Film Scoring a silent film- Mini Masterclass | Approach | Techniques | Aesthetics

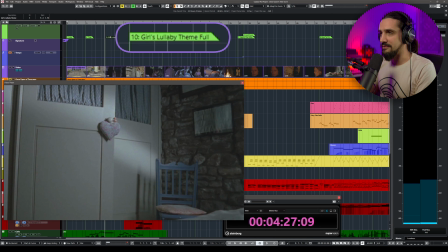Then we have the girl's lullaby theme. When she walks into the closet,
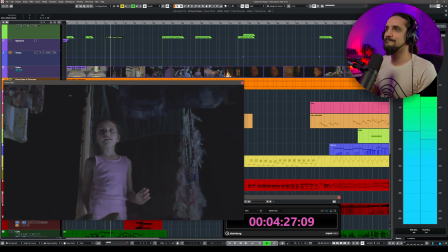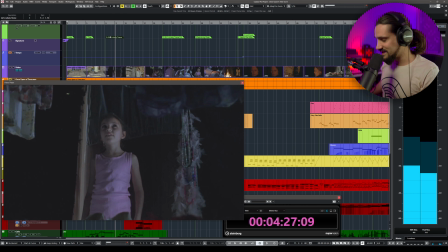we have this motif. So when she walks into the closet, we have this.
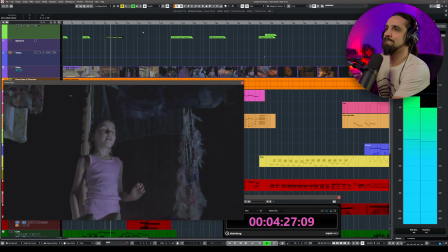Very simple harmony.
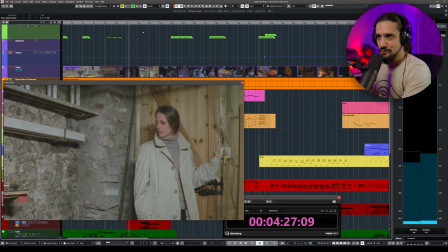But see, when we go to the woman, to reality, then you can see that I'm changing the harmony a little bit so that we get a little bit more of a dark, ominous tone.
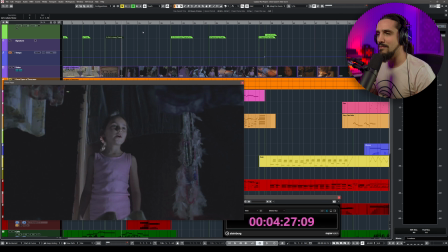Check it out. It's a nice, beautiful A minor. It's a little bit melancholic, but it's still a little bit dreamy. When we go to the woman, I'm signifying this with a change in the harmony.
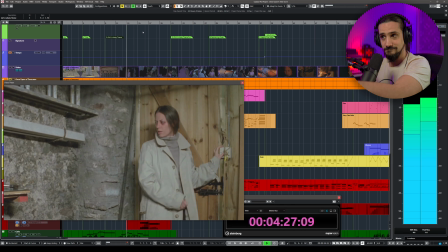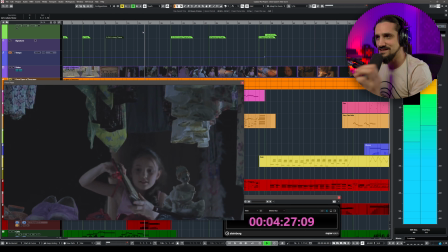Go back to the girl.
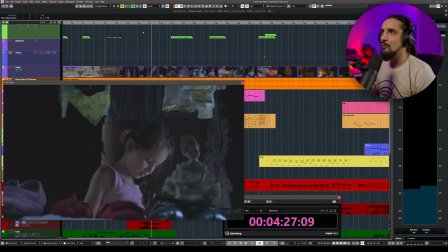And I tried to time this with the stop of the movement of the camera.
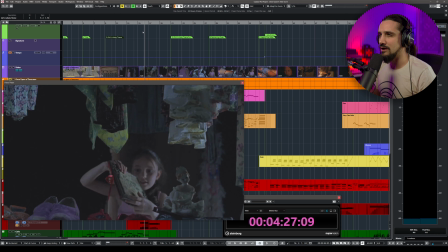You see this nice shot that Zennis has done here?
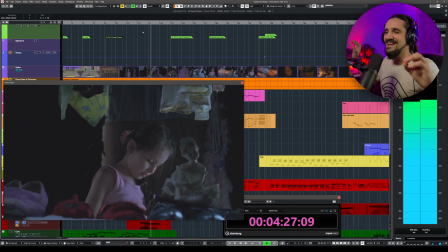See that? Once the camera movement goes a little bit slower, I go back to the girl kind of harmony.
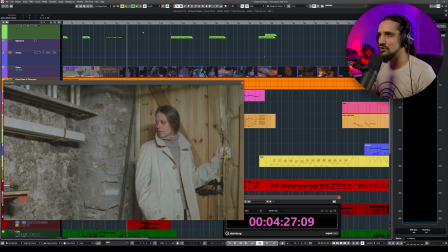This is ominous because you see we are in like a garage and she's looking at some tools, some hammers. That means that she has something in her mind. She's also beaten up. You see her eye. So I'm trying to signify this with the harmony.
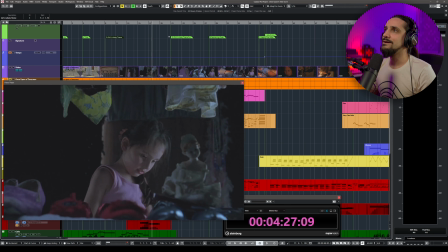Okay, and then we move on to
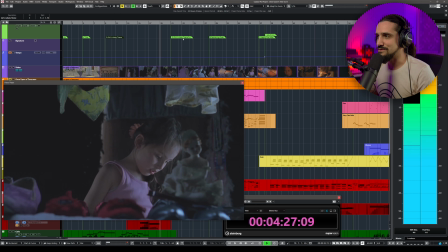1, 2.
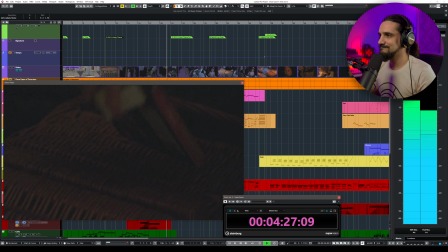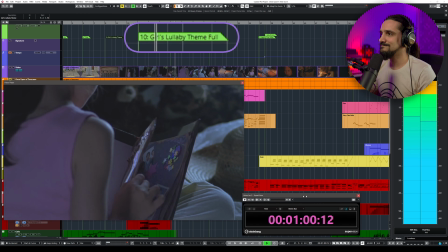And you can see why I placed this there.
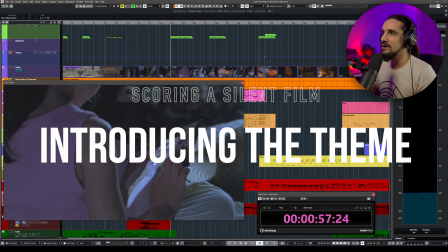it's exactly when she opens the book. And actually, that's one of the most interesting elements of the story, in my opinion.
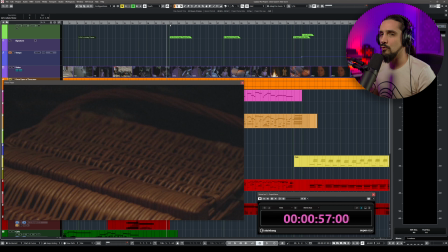But as you can see, once we go into the book,
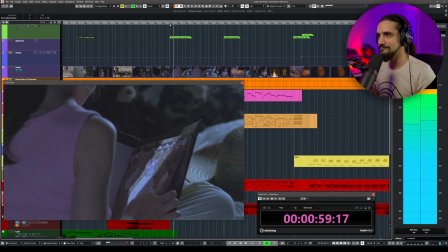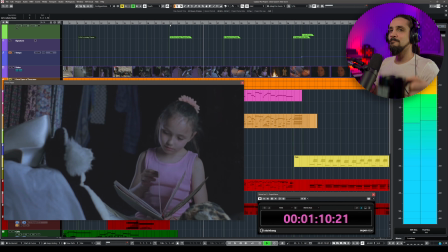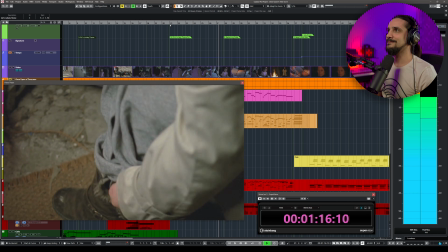we have the innocence, we have the dreamy kind of notion. Now I'm portraying the girl. I'm portraying the innocence. I'm portraying all the shattered dreams, all the things that are hinted there, you know?
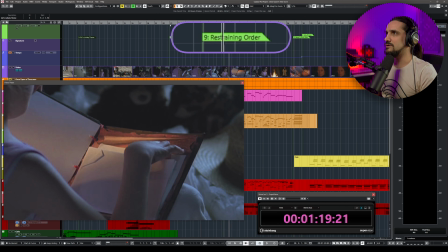And then I have this marker here, restraining order, because I thought it was an interesting thing to signify.
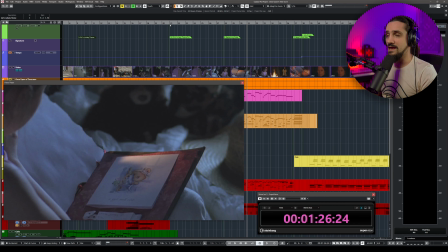And then you can see that we have the girl here, and then we cut to the woman in front of the fire. Let's see what happens there.
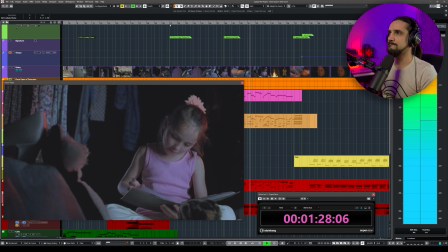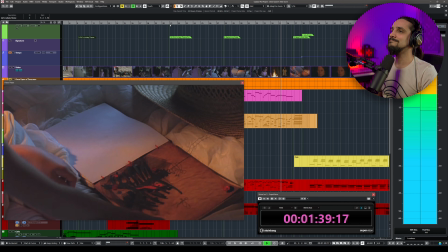And you will hear that I'm actually evolving the theme. I'm adding some counter melodies. I'm doing all these things to embellish it. And by the way, this is a sampled voice. The reality was that we were supposed to record a real girl, but I got the final cut for the film 2 days before the deadline. The composition was done in one night, and then the next day I did the mixing and the mastering, and that was it.